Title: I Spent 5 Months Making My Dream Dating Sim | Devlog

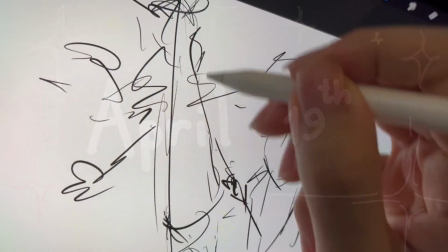I have to draft the actual frames to see how many frames I have to draw, to see the timing of everything,
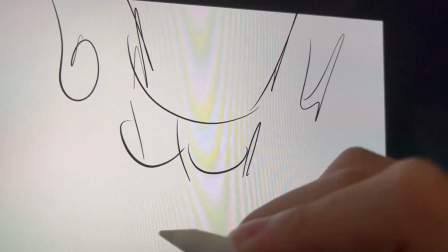to see the big picture so that if something goes wrong, I could adjust accordingly.
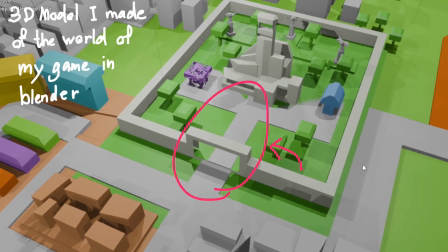The environment of this animation gonna be displaced in the main poster, the front walkway into the main building of the school.
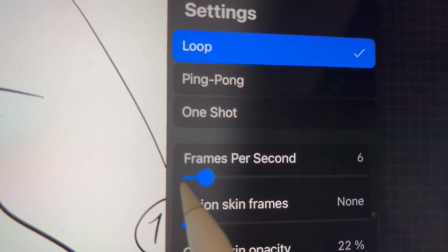I'm gonna run it on 6 frames per second. At first there are 17 frames, and I think it's already fine, but some part could be better.
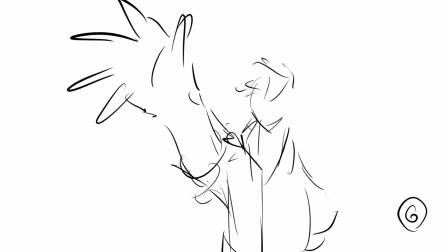In the beginning section of the animation, there is something extremely jumpy about it, from foot to face to hand. If this is an action scene, I think it could do. But as an opener or a trailer, I think it's better to let people feel the transition between these points.
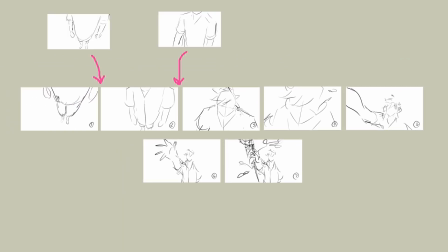So I drew 2 more frames in this section. I went to grab a rose that fell from the sky.
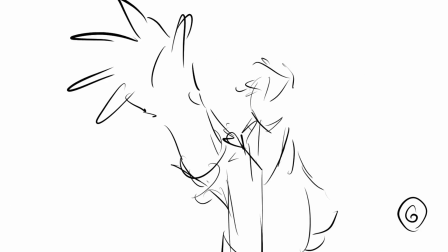In the first draft, Thale's arms can feel robotic. To make it more natural, I add 1 frame at the end.
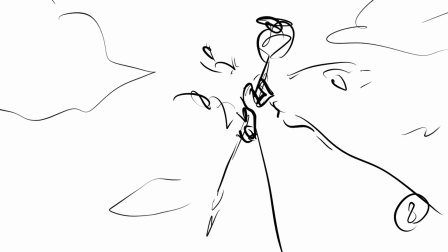And I do the same when he pulled the rose near himself. I run this animation 6 frames per second.
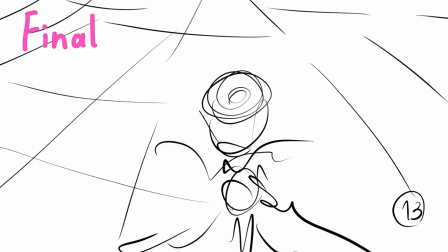Industrially speaking, it's economical. For high-end animation, you can give emphasis on certain moment by having more frames.
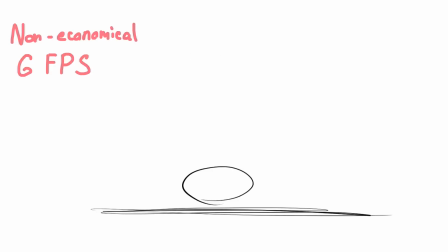A ball bouncing on the ground. A ball bouncing on the ground. But for economical animation like what I'm making, we could just pause the animation to give emphasis. A ball bouncing on the ground. A ball bouncing on the ground.
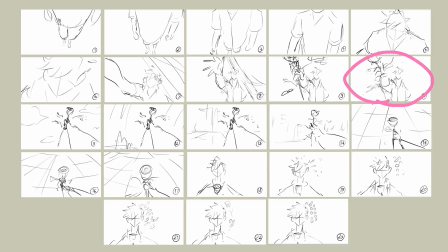Therefore, in this animation, I paused frame 10, 11, 17, 18,
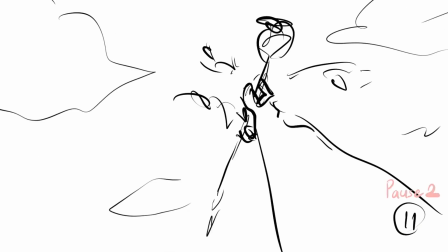23 to give emphasis to the rose and drum up excitement before showing the reaction system, the important mechanic of this game.
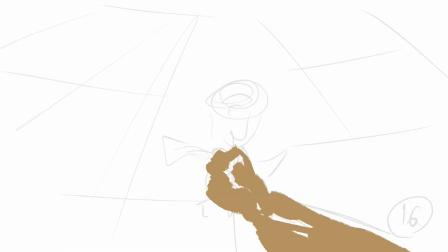I'm gonna start animating by blocking the anatomy with 1 plain color since it's the most important part of the animation.
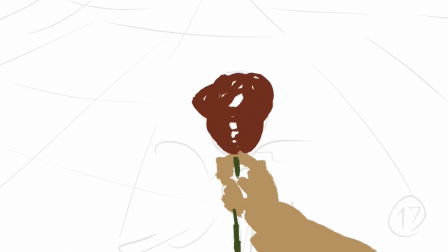Then start adding other colors, blocking big objects in the scene.
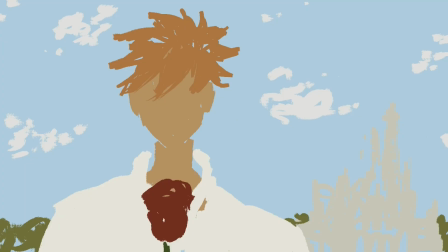After that, with rough midground, I start blocking the background. Then adding the light to make things more defined spatially.
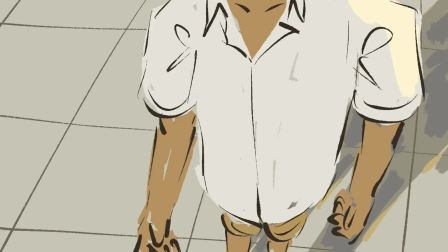Next, I will gradually put in the details until things feel nice enough.
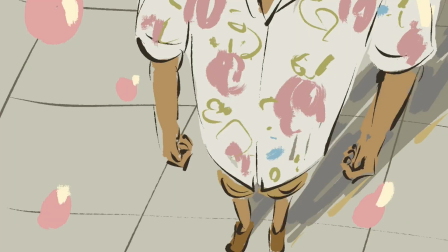I will start with the background, then move to the midground. Then I'm gonna add these petals like how I did in the main poster.
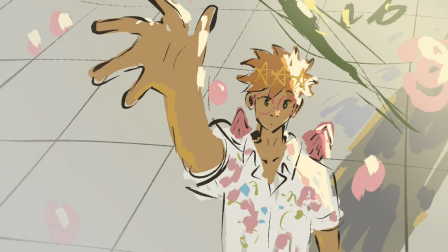Lastly, I will airbrush light in to finish the animation and add brush strokes here and there until it's nice enough.
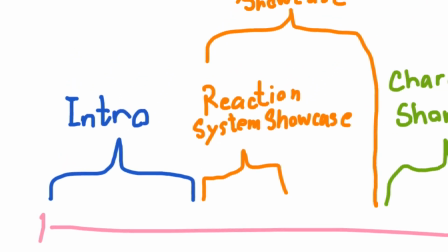Next, I'm gonna work on the gameplay showcase. I capture some footage from the game.
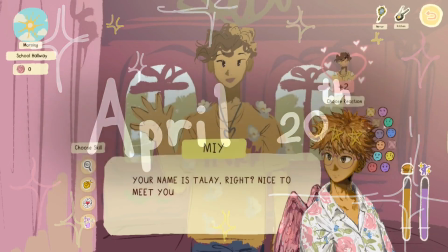I will show the reaction system, dress up system, and cooking system.
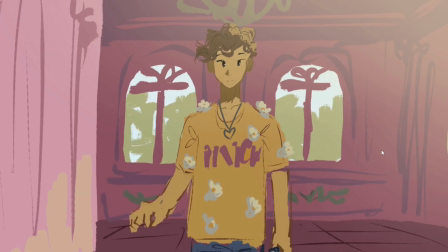For character introduction, I decided on something simple and made these character cards with in-game sprite art.
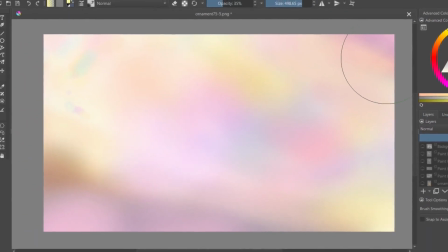I softly used airbrush to create a blurry, colorful, abstract background.
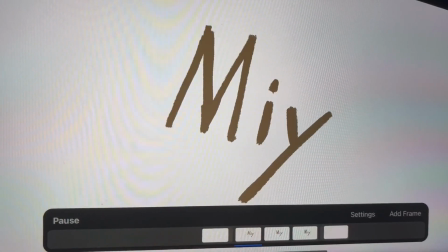Then put in the character sprite, then animate their name. And lastly, I airbrushed the bright light on top of everything. Then I arranged everything into a nice little trailer. Then after finishing everything, I upload the trailer onto my Steam page.
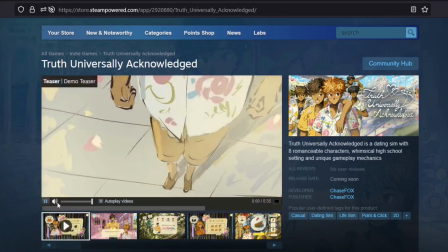There it is. Let me show you the final product.
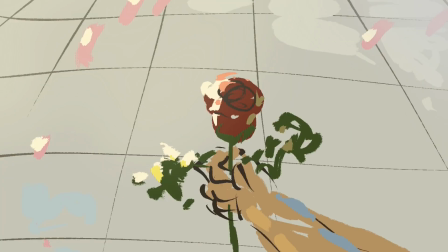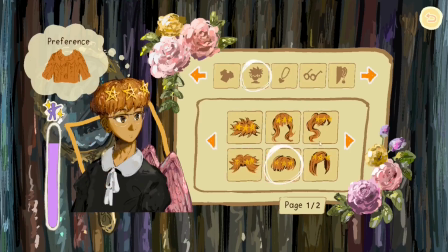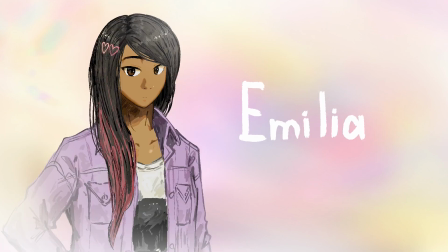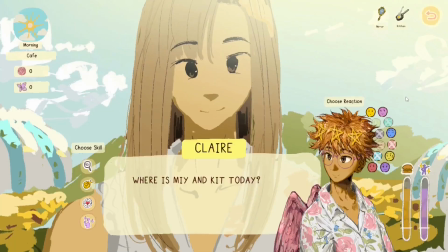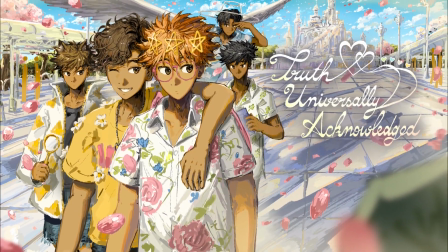This is my release plan. On May or June, I will release the demo for my game. And on June or July, I will put my game on early access, version 1.0.
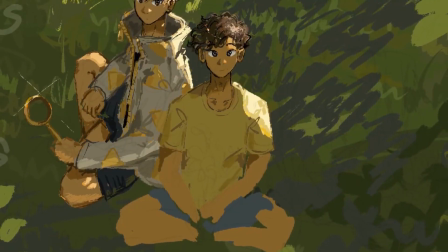And in that version, one route will be available to play in full. My route. I think it will be like $4.99 or $5.99.
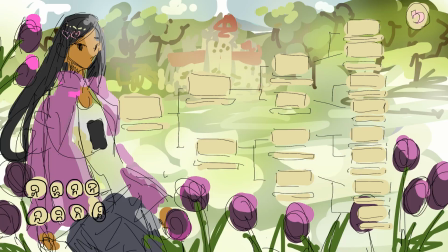And then I will keep updating the game, adding more routes every month or 2 months.
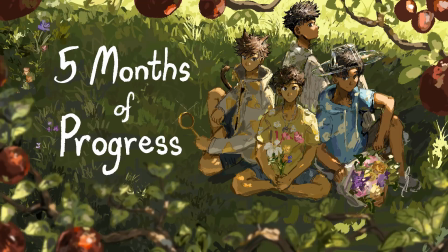This method will be very great for typo detection and bug fixing. I will incrementally increase the price of the game every time a new route is available until at a specific point the game will have 8 routes for 8 characters.